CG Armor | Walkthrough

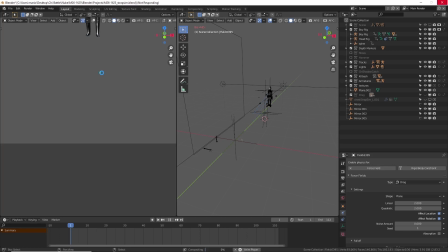2468s
So yeah, if you need to like drag down your cloth and it's not working, just try duplicating it 6,000 times or something.
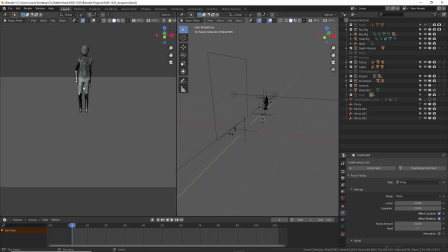2475s
Don't actually do it 6,000. Try a lower number. Just keep duplicating it until it starts working.
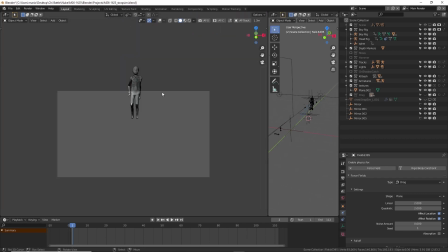2481s
It's absurd how high that number is, and it's absurd that there's even a limit on. I don't know why maybe there's like a good reason. Anyway, that's how I dealt with that. There's not really much else to say about the cloth. I just once that was done, I exported it as an alembic.
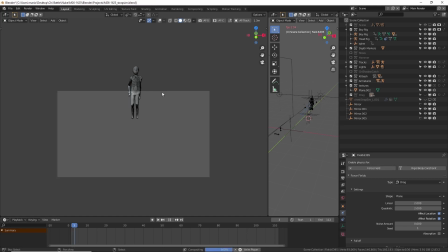2500s
That way I wouldn't have to deal with the sim anymore, and I could use it in the final shot.
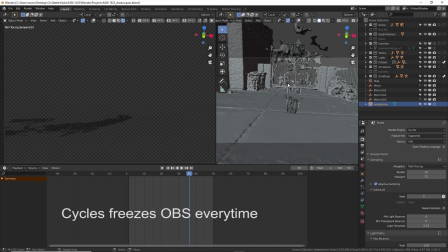2505s
Okay, so now we're in the Shadow Pass. I'll be quick on this one because I'm sure everyone knows about Shadow Pass. I made sure to exclude my cousin inside of it, so the 3D model of him is not there. It is just the armor.
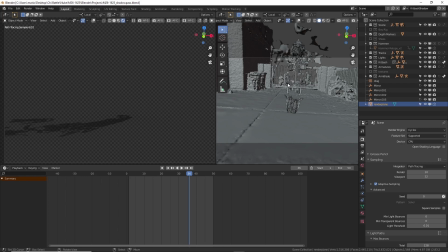2519s
That's because I wanted to keep the real shadow in the plate, but only add to it the armor on top.
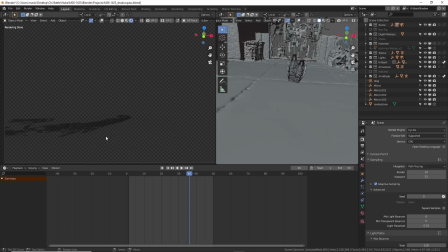2527s
I went ahead and I smoothed the ground because the shadow looked really bumpy over here without smoothing this ground. So that's why just these areas right here are smooth, because these are the only areas he walks through. So yeah, that's pretty much it for the Shadow Pass. And then I just rendered that out, and I'm pretty sure I had an AO pass too.
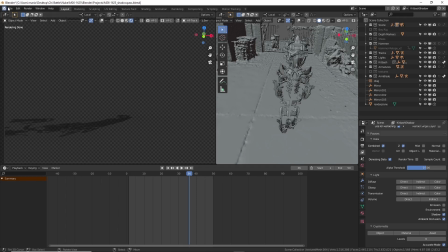2546s
Yep, Ambient Occlusion right there. And that's pretty much it. That's the only job of this project right here specifically was for the shadow.
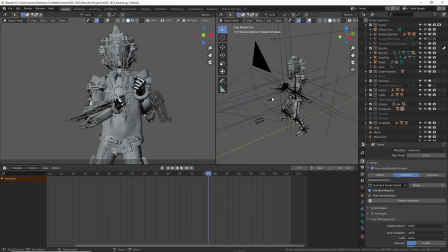2554s
All right, so this is the last thing in 3D. I promise that I will show you. I'm sure you guys are sick of looking at the 3D stuff again. Anyways, I just want to show the arm blades because I feel like someone might ask about this.
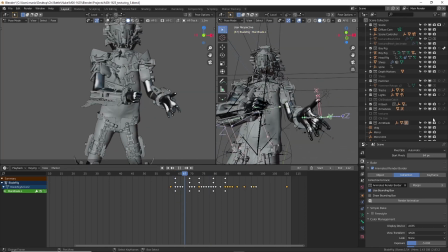2566s
They're all just hand animated, so there's nothing like super special. Let me go ahead and turn off everything else because this is getting ridiculous.
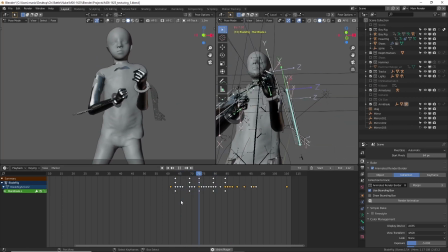2575s
Yeah, so these are just hand animated. They're just like pretty simple. I just did like a simple rig. Also, these are modeled by someone else specifically. These are not kitbashed. If I can find who it is, I'll put it up here on the screen.
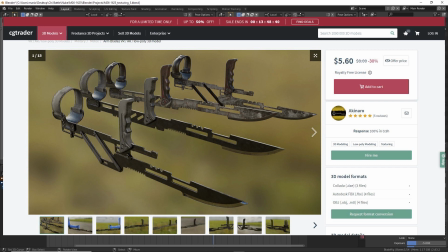2595s
But these were awesome models. He literally, like, I was on my last leg.
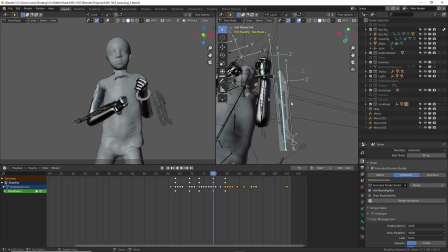2602s
Like I just could not think of what kind of weapon to give him because everything I tried just didn't work. It looked ugly and it was really dumb. And I was like, maybe I'll just not give him a weapon. But then I ran across these and it was just like, yeah, arm blades.
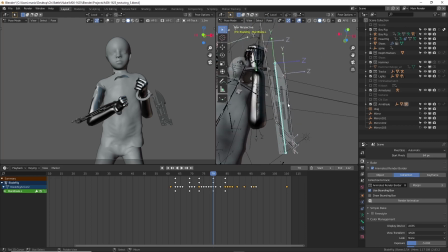2617s
My girlfriend said, maybe you should add like blades to the arms. So I was like, okay, I'll try it out. And then I found these and it was perfect. Bought them, threw them in, and it was like they were just meant to be together.
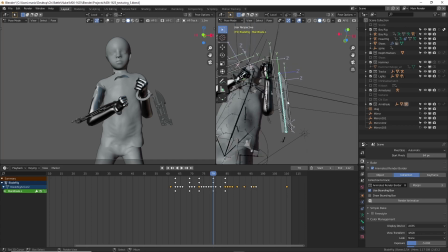2631s
Oh, it was just the best feeling. So this was the very last minute decision to add these arm blades. And they were perfect. All I did was rig them and then do the animation for them. As you can see here, there's actually kind of a bit of trickery.
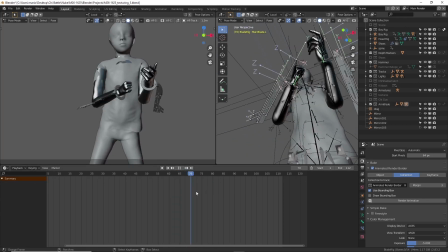2649s
I think trickery on this one right here. So on this blade right here specifically, it actually scales up.
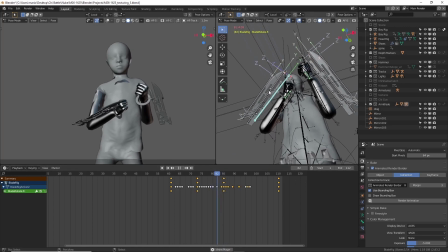2658s
Yeah, right here. You can see it scaling up. This one does not scale up, and that's because it worked for the camera angle where I didn't need to scale it at all. But if you look at this one over here, it's actually scaling.
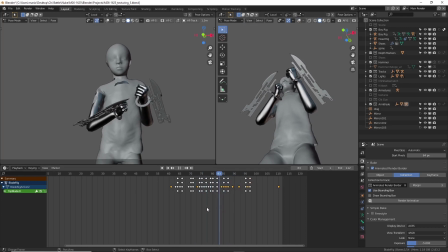2675s
So boom. And the reason for that is because like camera wise, it just wasn't working when it was full length. right here, it was blocking the hand. So I just did a little bit of camera trickery there by scaling this up.
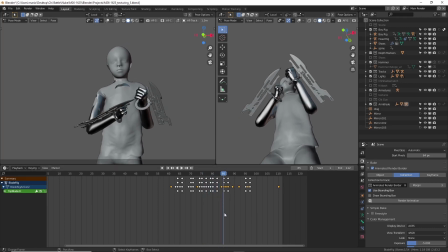2694s
I only mention that because you shouldn't feel like you have to do everything 100% realistic, because this whole time I've been talking about realistic measurements and all that. But in this case, I needed to cheat in order to get something to look better,
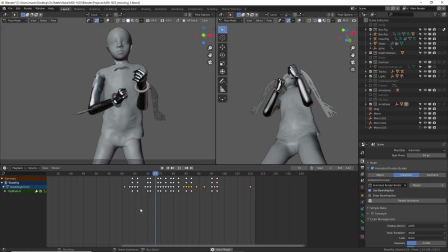2711s
because if I hadn't done that, it would have looked worse artistically.